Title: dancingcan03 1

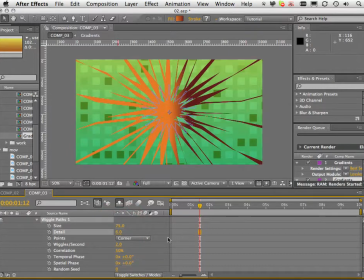249s
And drop the detail to 6 and change points from corner to smooth. That just smooths out the star and makes it look a bit more organic. Okay, next we want to apply a second wiggle.
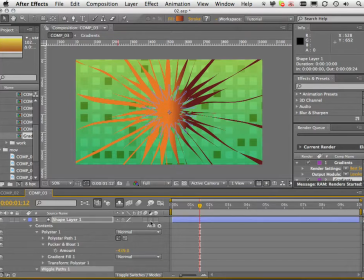264s
So I'm going to select or make sure wiggle paths 1 is selected and choose add wiggle paths. And this is going to add some extra wiggle to the wiggle we already have. I'm going to keep that wiggle at its default.
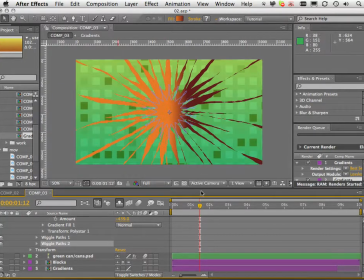277s
And you can see this has just added a little bit more detail to the wiggle. Just makes it look a little bit more organic.
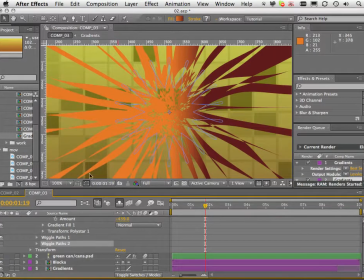284s
If I switch it off, this is a kind of smooth, but with the extra wiggle, just adds a bit more detail. I thought that looked a bit more interesting.
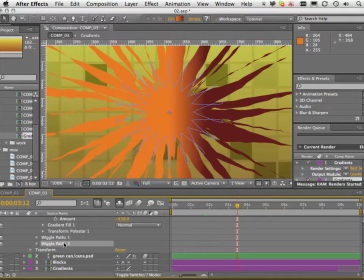296s
And of course, wiggle paths has automatic animation. There's no keyframes required for wiggling the path.
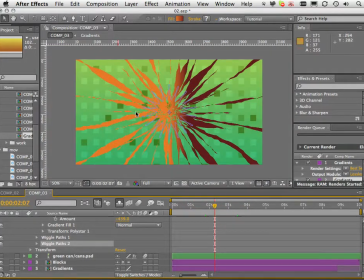304s
Okay, next we want to adjust the gradient, because at the moment it's a linear gradient and we want a radial gradient.
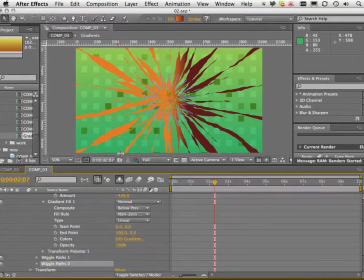309s
So I'm going to twirl down gradient fill and change type from linear to radial.
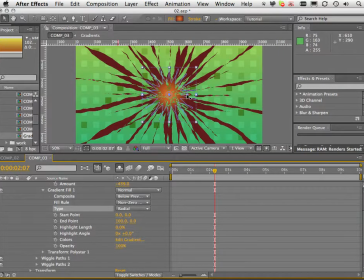317s
And because I have the selection tool selected, I can grab this handle and that allows me to interactively adjust the gradient.
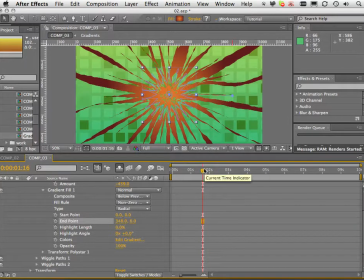330s
Okay, something like that looks pretty good. We can always adjust a bit more later. Okay, so now I'm going to choose the blend mode that I want to use to blend this in with the background, and that will be overlay.
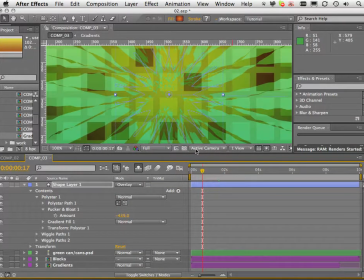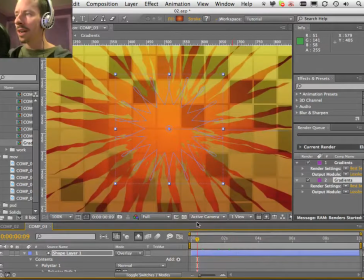349s
Alright, so far so good. What we want to do now is add a bit more detail. When I was designing this,
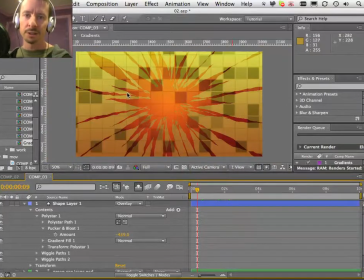355s
I kind of thought that at this stage the whole thing looked a little bit too sharp, a little bit too computer generated. So I decided to duplicate the star element and create a light burst out of it, and that makes the whole thing look a little bit more softer and a little bit more natural. So let's try that.
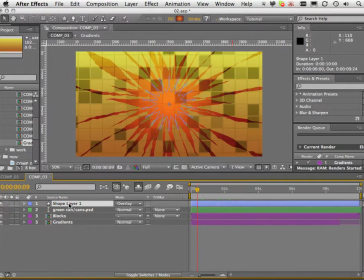373s
So I'm going to duplicate shape layer 1. We might just name these actually. I'll name this one star 1 and this one star 2. I'm going to drop star 2 below star 1 and just solo star 2.
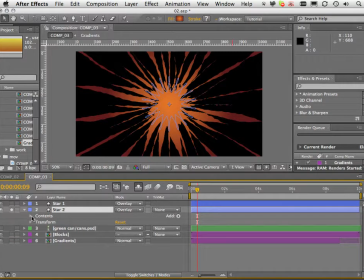392s
And for this one, I'm going to remove a whole bunch of the stuff that we applied. I'm going to remove wiggle paths 2, and I'm going to make the size of wiggle paths 1 pretty large, something like 400, something like that.
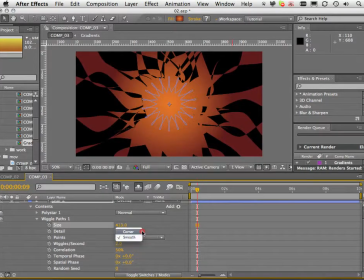405s
And change this one from smooth to corner. And also drop the detail to 1.
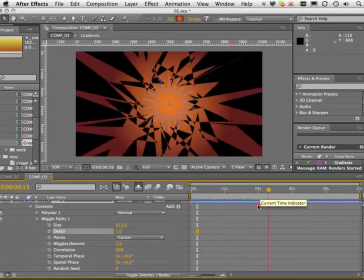415s
So it's exactly what we had with the other star, but just modifying the wiggle paths to give it way more wiggle.
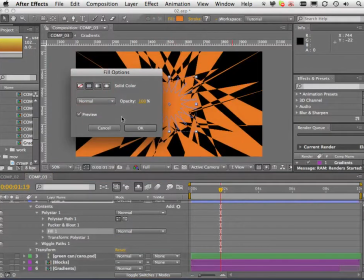422s
Also want to change the fill to solid color. Now I can change the color.
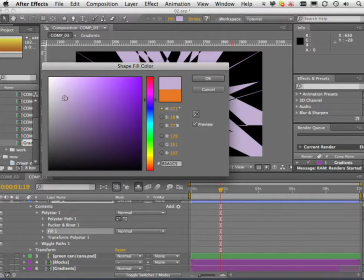429s
I want to make this something pretty light, something like this, like a sort of lilac color.
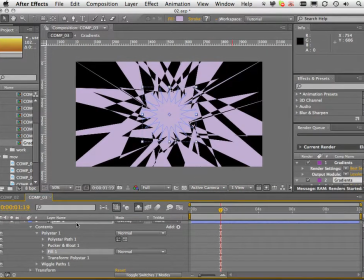437s
And this is the color I chose when I originally designed this animation. Alright, so now we can just unsolo everything else.
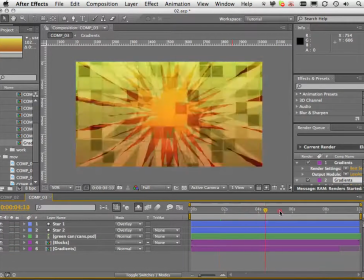445s
And that looks pretty crazy. That just adds extra geometric lines to the whole thing. What we want to do now is add a light effect to this to soften it up.
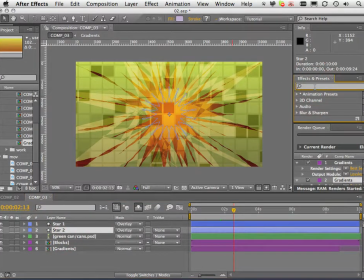454s
Okay, so I'm going to choose CC Radial Fast Blur
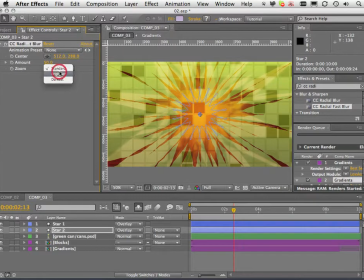461s
and change zoom to brightest and amount to 100.
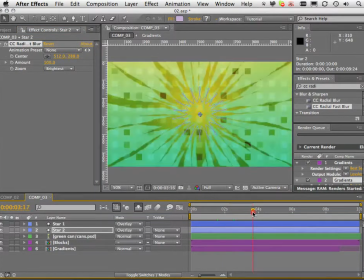469s
Okay, so you can see the whole thing's now a lot brighter. Let's just preview this.
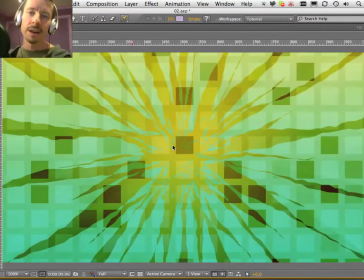477s
You can see the lighting effect behind the main star is pretty subtle,
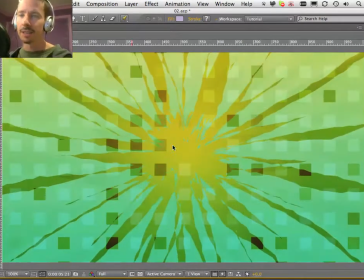481s
but it just adds that extra layer of detail to the animation and softens the whole thing up, makes it look a bit more natural.
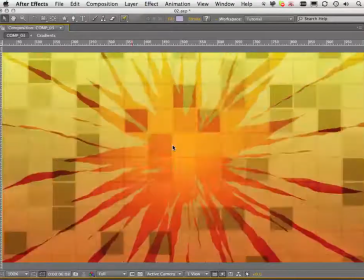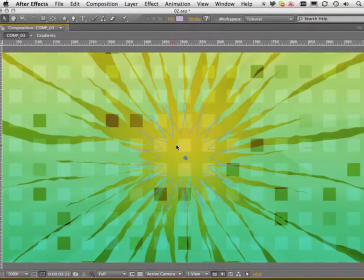494s
Okay, that's excellent.
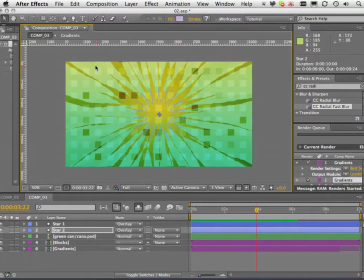496s
All we want to do now is just create a vignette to add a bit more richness to the edges of the frame. I'm going to do that using the levels effect and an adjustment layer. So I'll choose layer, new adjustment layer, and just going to rename this one levels.
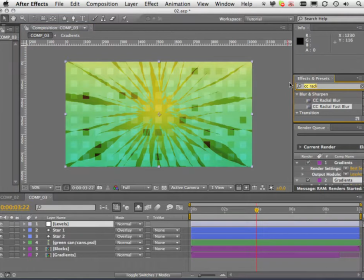516s
Apply the levels effect.
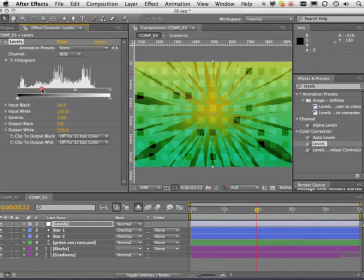525s
And I'm going to crush the blacks. At the moment that's affecting the entire frame, which is fine.
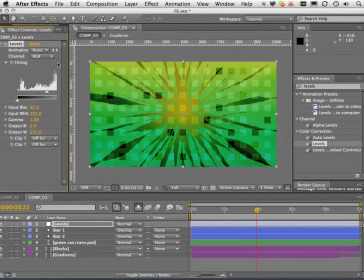532s
What we want to do though is add a mask to that layer. So the levels layer is selected. So I'm going to double click the ellipse tool and invert that mask and just add some feather.
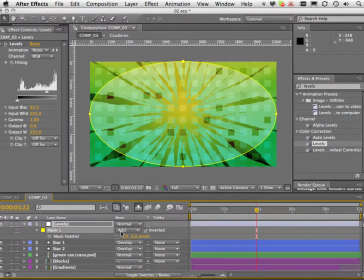544s
So just feather this right out. Okay, looking nice. You can see this is adding a nice richness to the edges of the animation and giving the whole thing a bit more depth.
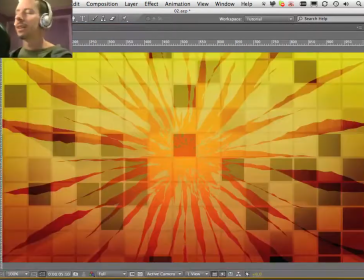563s
Let's just preview that. And once again, we've used no manual keyframes.
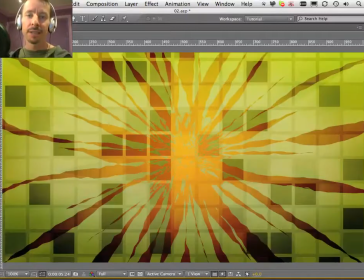568s
All of the animation created today has been done through the Wiggle Paths animator.
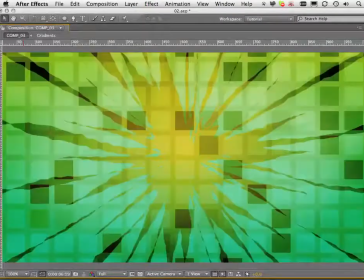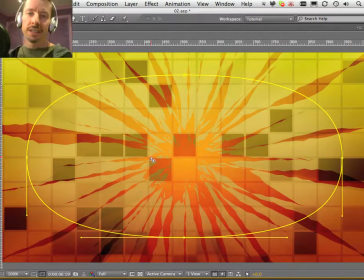581s
Okay, so you get the idea. It's looking pretty nice now, isn't it? What we're going to do in the next class is to reintroduce the can to the scene, and we're going to color correct the can to sit in the scene, make it look like it's part of this scene. And we're also going to apply some text to the animation. So let's just take a look at that spot.
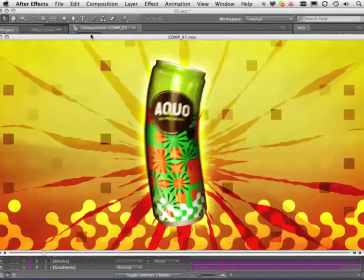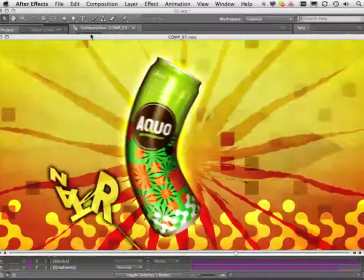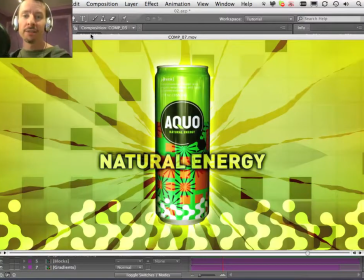611s
Okay, so that's what we're going to be covering in part 4 of the dancing can, the final part of this animation. I look forward to seeing you then.